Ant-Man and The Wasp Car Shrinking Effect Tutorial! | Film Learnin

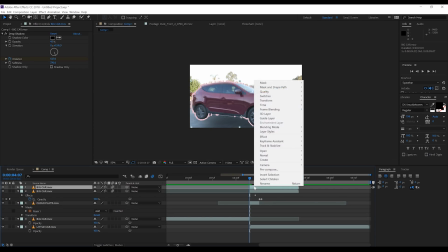493s
And then we're going to right click and hit pre-compose, and let's make sure all those attributes are moved into the new composition.
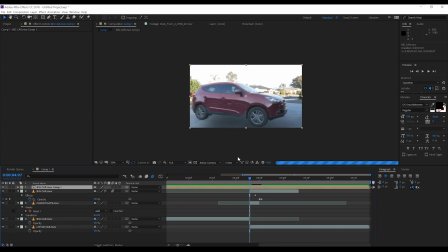499s
Let's then open that comp up and remove the shadow layer. Alrighty, let's head back to our final comp and change the transfer mode on that ghost pre-comp to screen. From there, I'm going to use an effect that some of you probably have never used before or even knew was there.
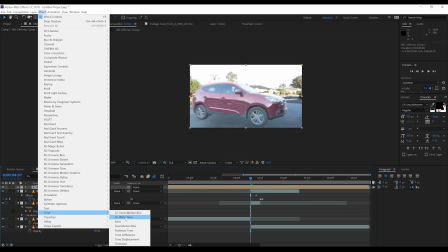517s
Let's head to time and choose CC wide time. Now what this effect does is create a soft echo effect based on your layer's movement. It's pretty cool actually. So what we're going to do is hit the stopwatch on backward steps, head forward say 3 frames, and then I'll bump this up to 3 or 4.
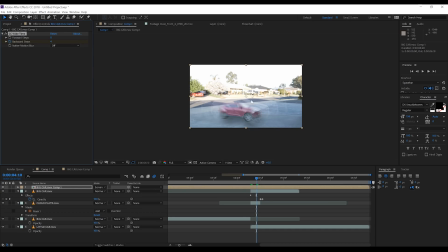537s
As you can see, we now have the beginnings of our ghosting effect. Now, let's enhance that a bit.
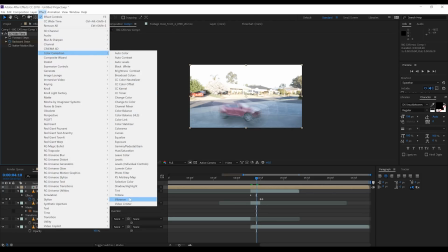544s
First off, I'm going to head to color correction and add a tint, and I'll maybe pop this back down to say 75%.
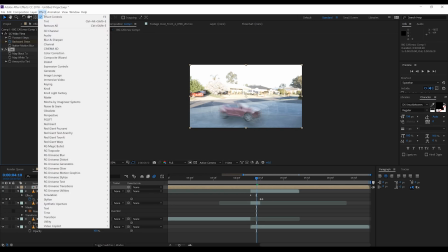550s
Lastly, I'm going to head back up and add ourselves a fast blur right here.
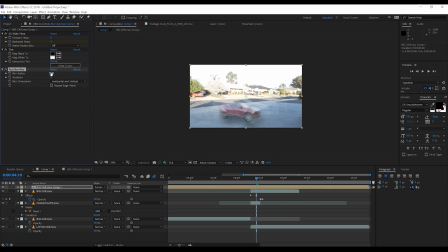555s
I'll then set that to around 5. If we check out our preview, you can see our shrinking effect now has a nice ghosting effect that took, what, 2 minutes? Pretty sweet, huh? And as I said, way less complicated than my last shrinking effect.
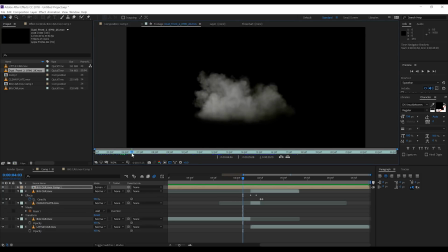570s
Our last step is a little cherry on top, gang. All I'm going to do is add a dust wave to add a bit of environmental interaction to the shot. This dust wave comes courtesy of Action VFX and their awesome Dust Waves Volume 2.
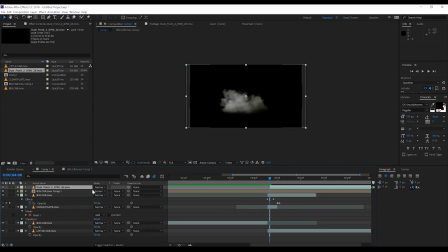582s
Now, all I'm going to do is just drop this in around the point near the end of the shrinking animation,
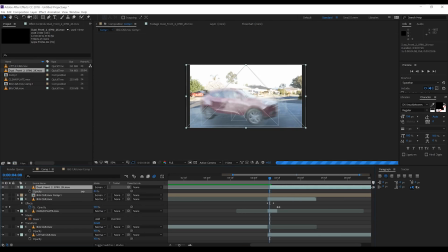588s
scale it to fit my footage, and then I'll say lower the opacity down so that it doesn't overwhelm the shot. Now guys, whether you do this or not is totally up to you, but I highly recommend you do something to add some environmental interaction, as it always helps with shots like this. And guys, if you want to check out Dustwaves Volume 2, just head on over to
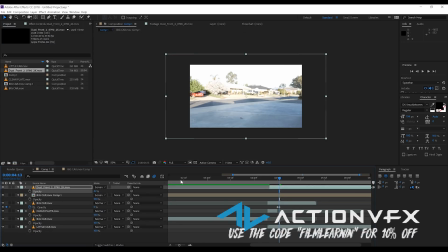609s
actionvfx.com, and hey, if you want to pick it up, use the coupon code FILMLEARNIN and you'll get 10% off your purchase. If we check out a preview now guys, that is our finished shot of our car shrinking effect. Now I did say we'd touch on the growing effect as well guys. Now in terms of the difference between these two shots, you're basically doing everything in reverse.
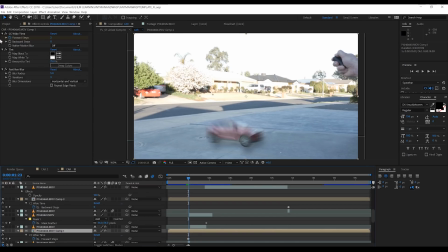628s
Instead of scaling down your car, you're scaling it up. But the biggest difference is in the ghosting.
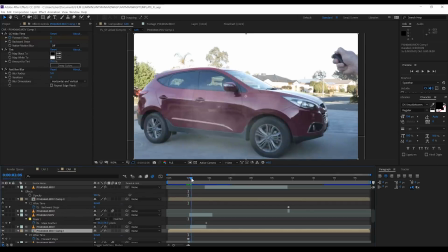634s
If I select a layer, you can see instead of using backward steps, I use forward steps.
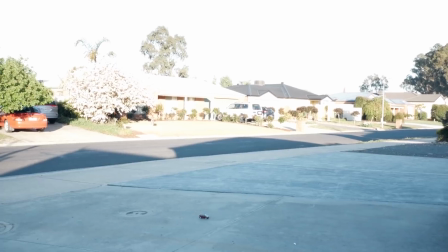640s
It's kind of a given. Now guys, you can also see that I've added some camera shake as well in the final shot,
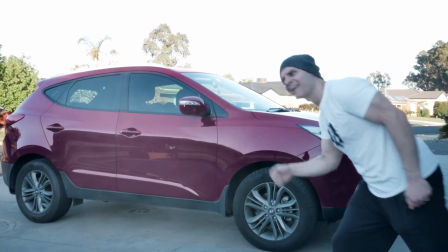645s
and that was courtesy of the awesome Deadpool Premiere Pro presets that are free to download in the link in the description,
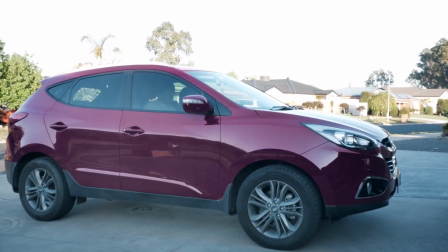651s
gang. But for now, that is another effect. Done. Out of all those steps, you get something like this.
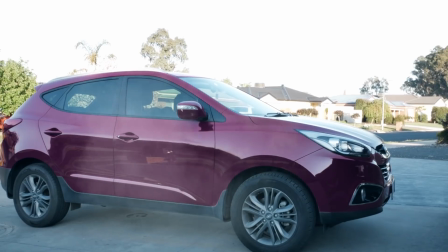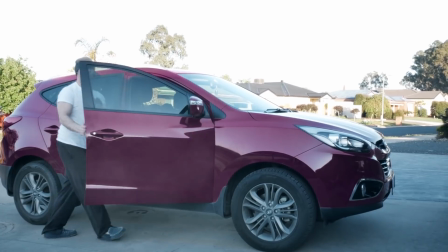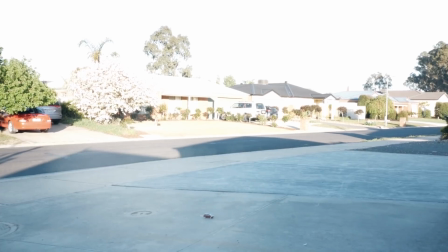So guys, that's my take on a car shrinking effect from Ant-Man and the Wasp. As you can see, it's really not that hard to put together if you, say, shoot at a time of day where the shadows don't completely drive you insane. But for now guys, that is my time. I hope you enjoyed this episode, and hey, if you did, smash that like button, I really do appreciate it.
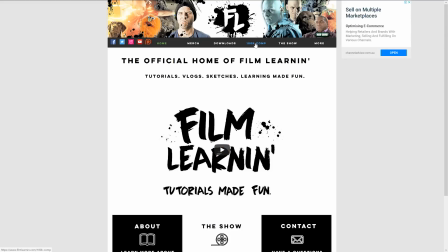692s
And if you haven't already picked up your entry pack for the Film Learnin 100k short film competition, head to filmlearnin.com,
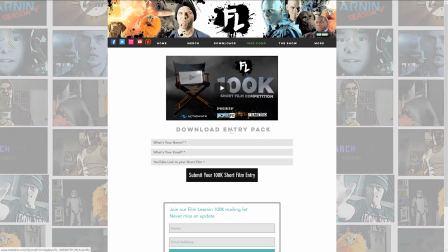697s
click on the 100k comp button and download that entry pack, because you've still got plenty of time to enter your short film. As always guys, thank you so much for watching. If you are new here, hit that subscribe button right there and turn those notifications on so you don't miss a single Film Learnin episode. I've got two other episodes right over here. I've got all my social media crap above my head, as well as our Patreon right here. We've got an exclusive sound effects pack coming out very soon. But until I see you again guys, keep learning!